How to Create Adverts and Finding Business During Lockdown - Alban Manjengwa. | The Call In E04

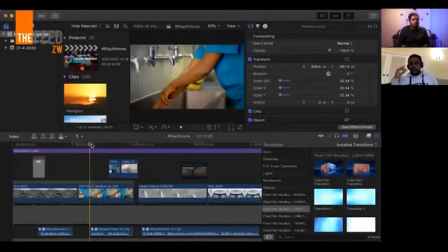come from different ethnicities and different eyes for creativity will post their stuff online in order to gain exposure so the best thing the best way of then really paying for that would be to credit them in whatever work would be done and we use a lot of their stuff in other social media
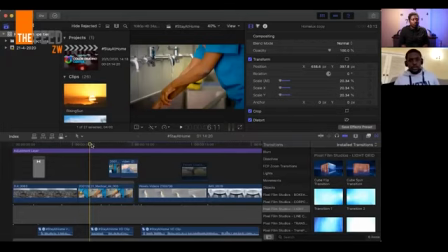work that we do which is outside of video so for instance this clip that we got is from pixels.com and we just searched for black people hospital and we got some really good clips because if you travel even to Bindura
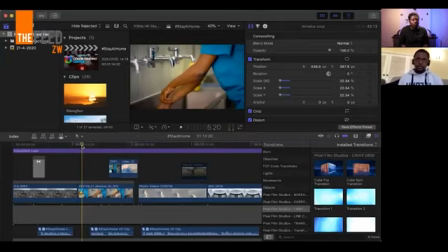or Chinoy District Hospital you will find an environment like this with nurses dressed like this and doing their scrubbing like that I think that's what they call it when they're washing okay the next clip is
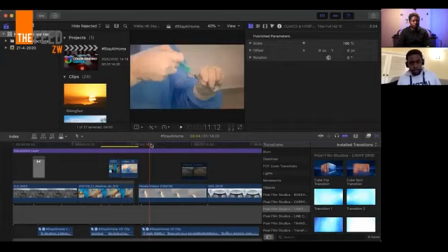um oh that's from the hospital this is the combine harvester clip that i was referring to this is from pexels as well but i loved this for two reasons it looks um generic enough to
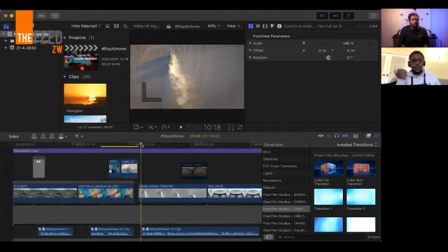be something shot in zimbabwe because we've got a lot of uh drone footage of bombs in zim but this one compared to those other clips that we have this one worked best because of just the gray background and the dust it was just a really good feel
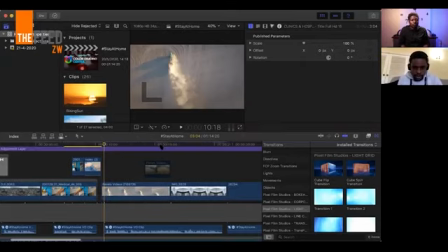but this is from pixels.com as well as this big satellite this is not in mazoid mind you but yeah one would think that it is in your video yes what's the percentage what would you say is the percentage stock footage and
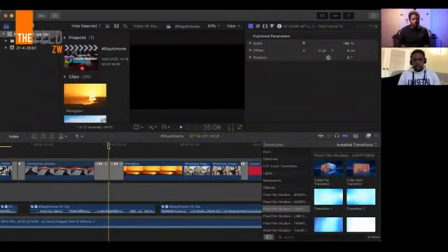uh captured footage it's about 90 it's about 90 and that's a vast difference from any other project that i've done um i think i'd say stock footage used in a lot of the other projects that i've worked on in
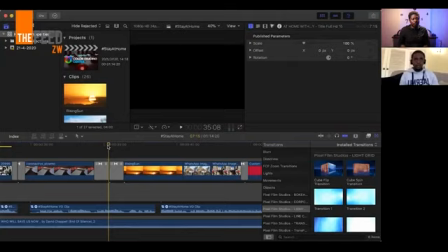in the context of ads or commercials would be anything between zero and one percent right but with this one it pretty much the majority of it is stock footage yeah
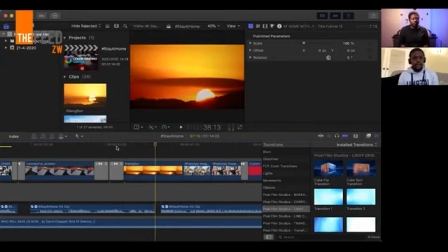uh that's including this sunrise it's a beautiful sunrise which is actually a sunset in reverse you had some uh editing trickery right there i should
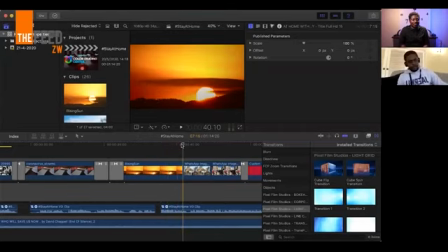have said spoiler alert at the beginning of this video so when we sent the first draft of the video the client was really happy they were quite ecstatic and a lot of what was missing was brand presence so they decided to send us a couple of photos of
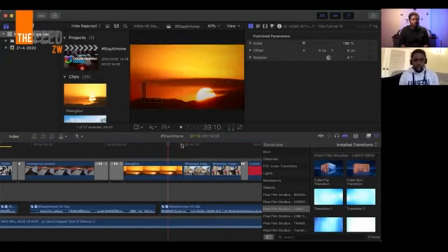uh what they do it's a property development company a real estate agency as well and they sent us a few photos of one of the properties one of the many properties that they're developing awesome i'll tell you that
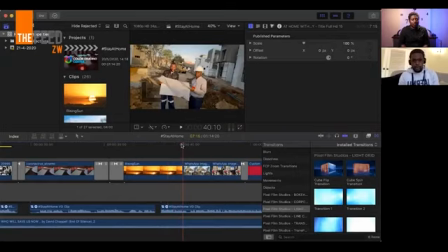and i could only really use two shots from the photos that i got it would have been great to have video but photos is all that we could get and
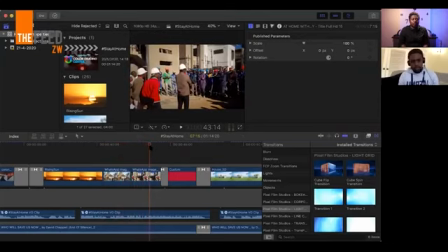they worked well enough while we're on that when it comes to making video a lot of people do not mind working with photographs for me it's a big deal because photos
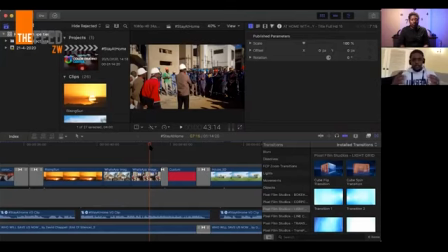kind of put you in a box as to what it is you can do and they often give off this drive of a powerpoint and i the worst thing that you can be told as an editor or the producer is to be told that yeah but this part
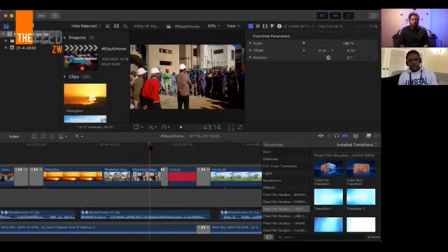of your video looks like a powerpoint anyone can do that you know so one way of getting around that is when you put up your photo just don't plonk it in as a stationary thing and look out for your transitions between you know because a lot of people
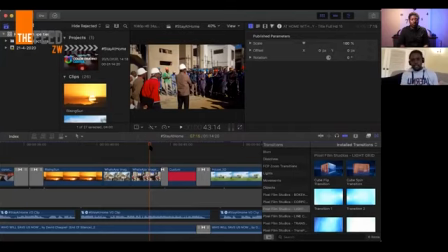use transitions where there's no need for transitions where the clip can literally go from one to the other but in this case i just added
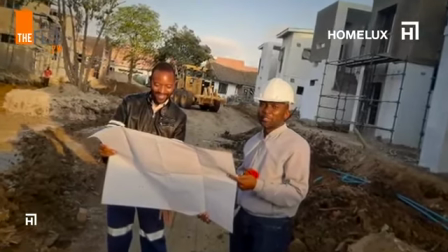a bit of motion a basic motion of zooming in without any transitions between the sunset and the two photos. And then bringing the video to a close.
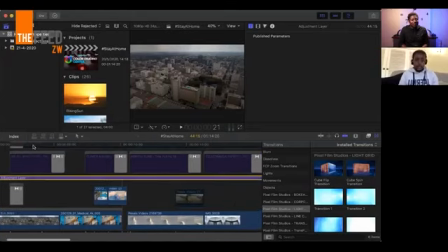People take this for granted. Text is a very important element in any production.
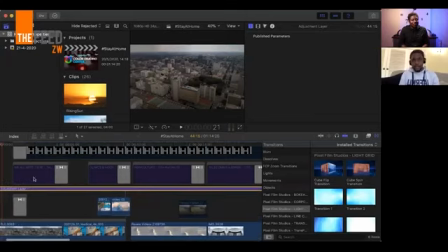And if your text is boring, if your typeface is off, if it does not look professional, or if it does not complement the vibe that you're looking to communicate it's it's going to be jarring and it's not going to look nice and it's it's it's one of the little elements that will cause
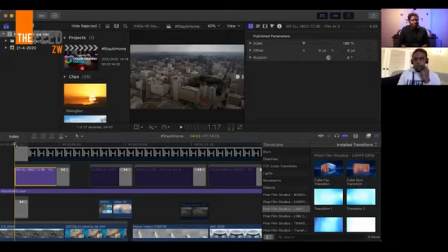your end product not to look professional so what i did for the text um in in in in the context of the content for the text was really take sound bites from the voice over and then type them
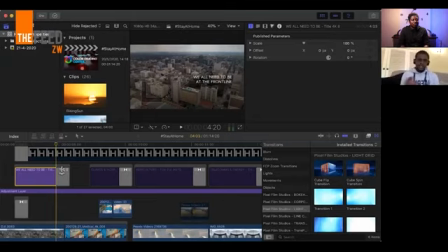out i didn't transcribe the whole thing it was just copy and paste on some bits of it and a lot of the times it doesn't necessarily need to be verbatim but just that highlight that
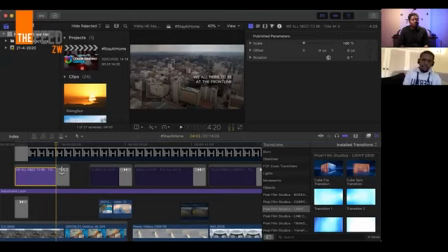is closely related to what is being said and the reason why you want to do this a lot of the times is at times your video is going to be playing on a phone right in a noisy environment or someone is going to get it on their feed on their timeline
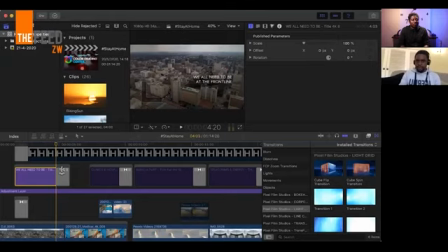and they cannot put on earphones or headphones at the moment but whatever is there in terms of text is telling the same story minus the sound and you still get the gist of it
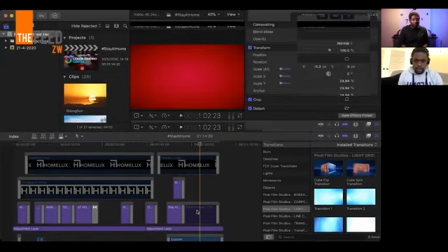so this is what the ad looked like i'll just scrub through quickly this is what the
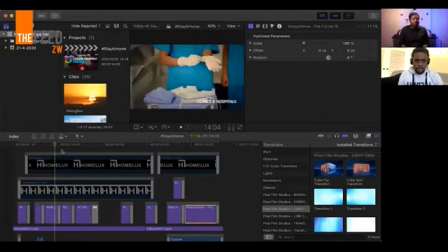ad looked like with the text to give a little more context and then the final thing that we had to do
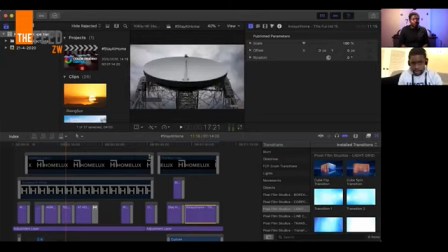because it's an ad because at the end of the day you have to communicate the client's brand we included the logo as
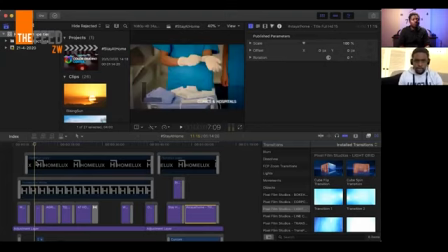a watermark at the top right and the bottom left of the screen
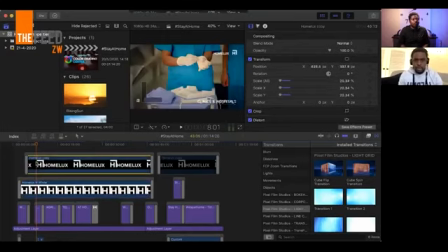so all in all this is what it looks like this is the portion that had the slug come on that i was referring to and towards the end the sign out now just a quick one on that
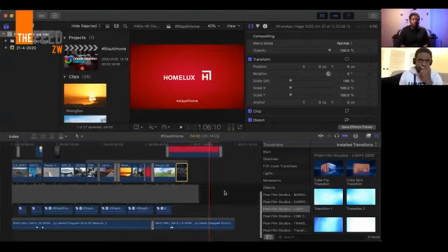because we were also using a stock audio we didn't have control over the timing
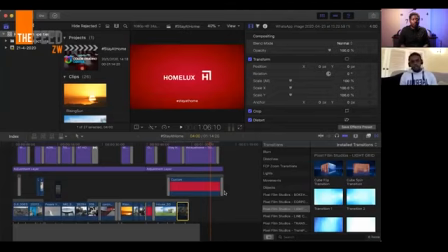of you know how it sounds like at the beginning and at the end so with me a lot of what I do is I will listen to the entire track a couple of times and listen out for the bits that have got the most crunch that could you know